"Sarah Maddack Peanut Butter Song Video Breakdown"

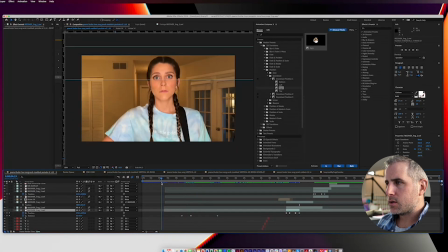(12:21)
That ended up working out okay because there were only 4, let's see, 1, 2, 3,
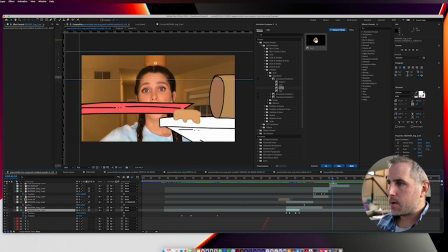(12:30)
4, let's say 5 or 6 parts where these characters needed to animate in.
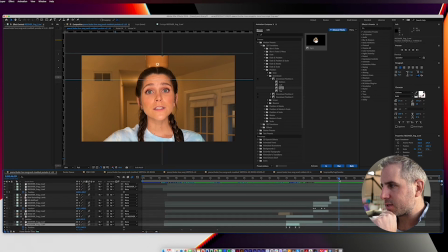(12:37)
So I figured I could just set the keyframes. It didn't take up much more time than using Animation Composer.
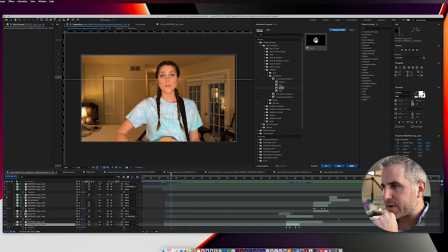(12:43)
Another thing with this video is it's really all about timing.
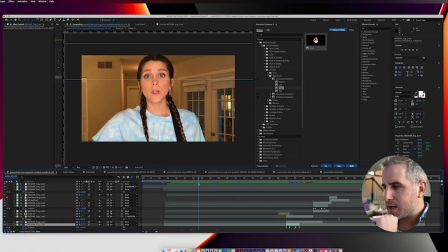(12:48)
I think Sarah's a pro at acting and getting her timing down,
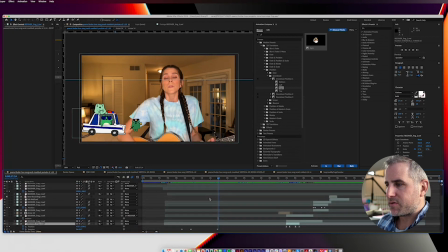(12:53)
so I needed to get the zooms of the video down before I added any of this animation.
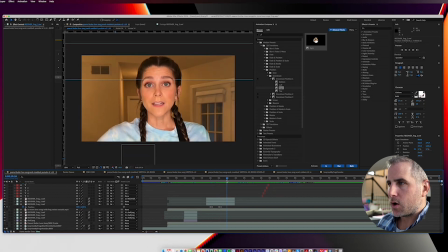(12:57)
So just really subtle things like zooming in here and holding and making sure that we're zoomed in close on the face, so when a comedy beat hits, we're going to zoom out. So it's also almost like a surprise.
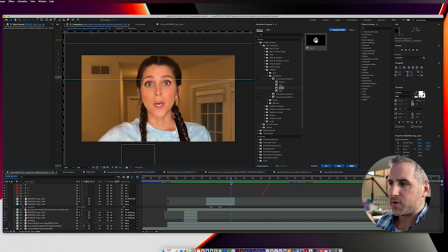(13:11)
So this is sort of like our standard base scene where we're going to be for most of the video. Then anytime the frogs come in, we zoom out.
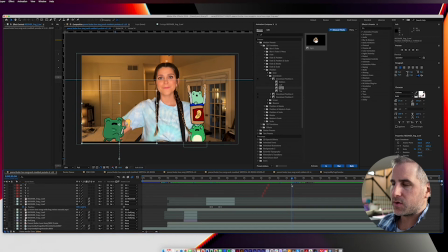(13:18)
And it just becomes this normal, natural rhythm that you can play with to increase the comedy and increase the surprise.
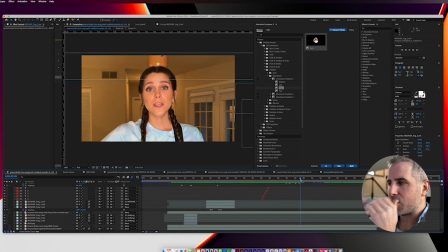(13:27)
But you also build up like the familiarity with it. And then if you needed to, you could put like the shelf licking something off.
Lick it off the shelf if you lick.
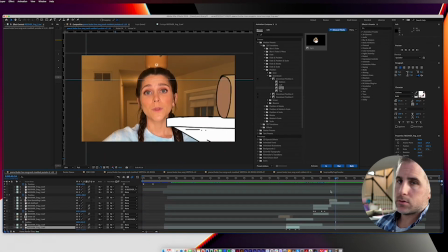(13:38)
That lick sound was created masterfully on my iPhone. Oh, and Sarah just texted. The video is crystal clear. Good. Solved that problem. I accidentally sent her a compressed version of the video and it didn't cut it.
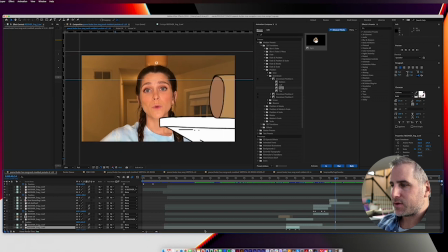(13:57)
It was low resolution. I didn't even stop to check it out.
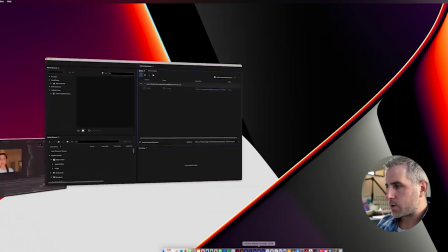(14:01)
I thought I had my settings in Adobe Media Encoder set to high, which let me show you that really quick.
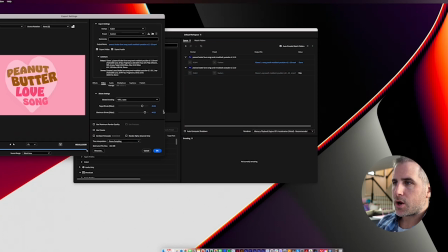(14:08)
I always export out H.264 videos. I go down here and for a high resolution, I'll set the VBR pass to 2. I was set to 1 and it was way down here.
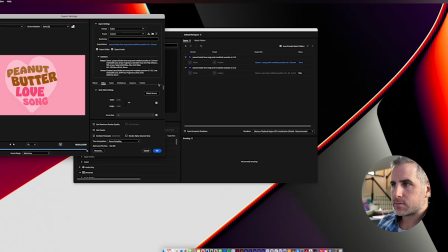(14:20)
These settings should really be at the top of Adobe Media Encoder because I always assume that it's just set to the best settings, and it's not always.
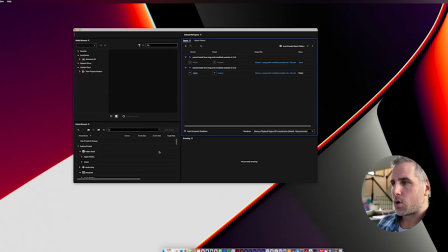(14:29)
It's sort of set to the best settings to make the smallest H.264 file size.
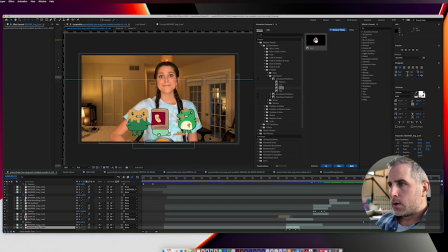(14:37)
All right, let's see where we are in this. So there's a last animation Sarah threw in. I heard this sound, which is I think it's my slurping noise. Might be somebody else's.
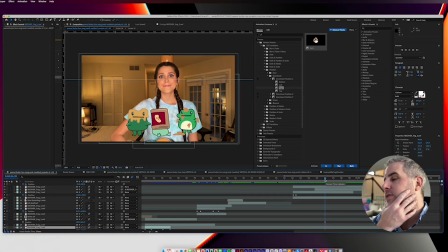(14:52)
And I thought, all right, well, I can't just leave these frogs on this screen with that slurping sound happening. Nobody's moving. So I went in and I just created 3 frames.
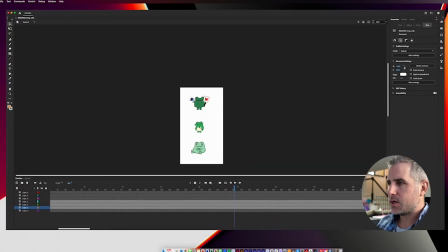(15:04)
Let's see how many frames. This is the slurping frog.
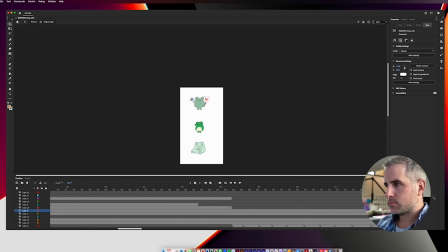All right, where's the slurp? There's the slurp. 1. Let's analyze the animations.
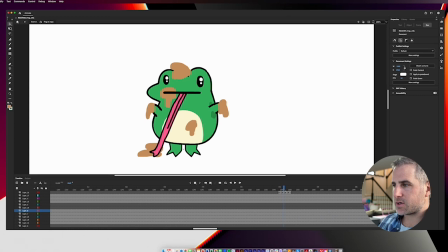(15:20)
This is nothing crazy. 1, 2, and I drew all of these. These are not shapes that I moved around. 1, 2, 3, 4, and gone. I thought that's all that was needed.
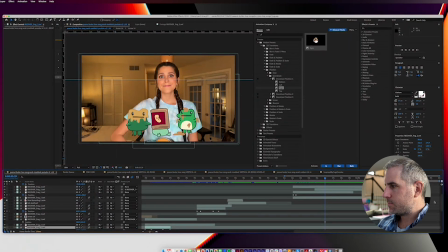(15:41)
Very subtle. It's right before the end card slides in. Like, right before it.
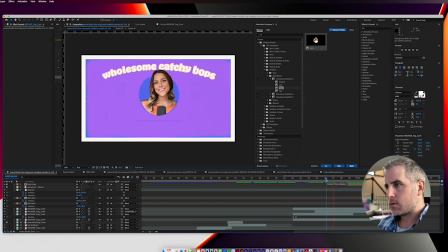(15:49)
Like, less, like a quarter of a second. Let's talk about the end card real quick. So I took Sarah's instrumental music from Hopped into the coffee into a coffee shop. I hopped into a coffee shop. I gotta get that right.
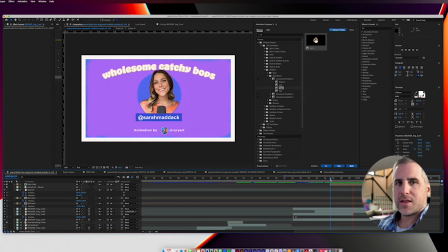(16:08)
And I thought it made like the perfect holding music. It's almost like, I mean, she probably, now that this is probably so obvious to her, but it almost sounds like coffee shop music in the background. I never realized that, but it's just good instrumental to keep up here. Instead of just quiet space at the end of the video, it's like comedy,
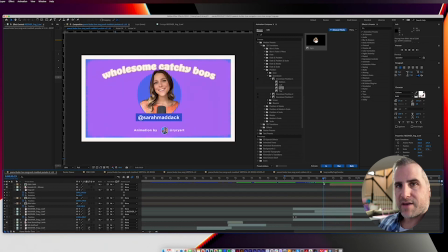(16:29)
levity.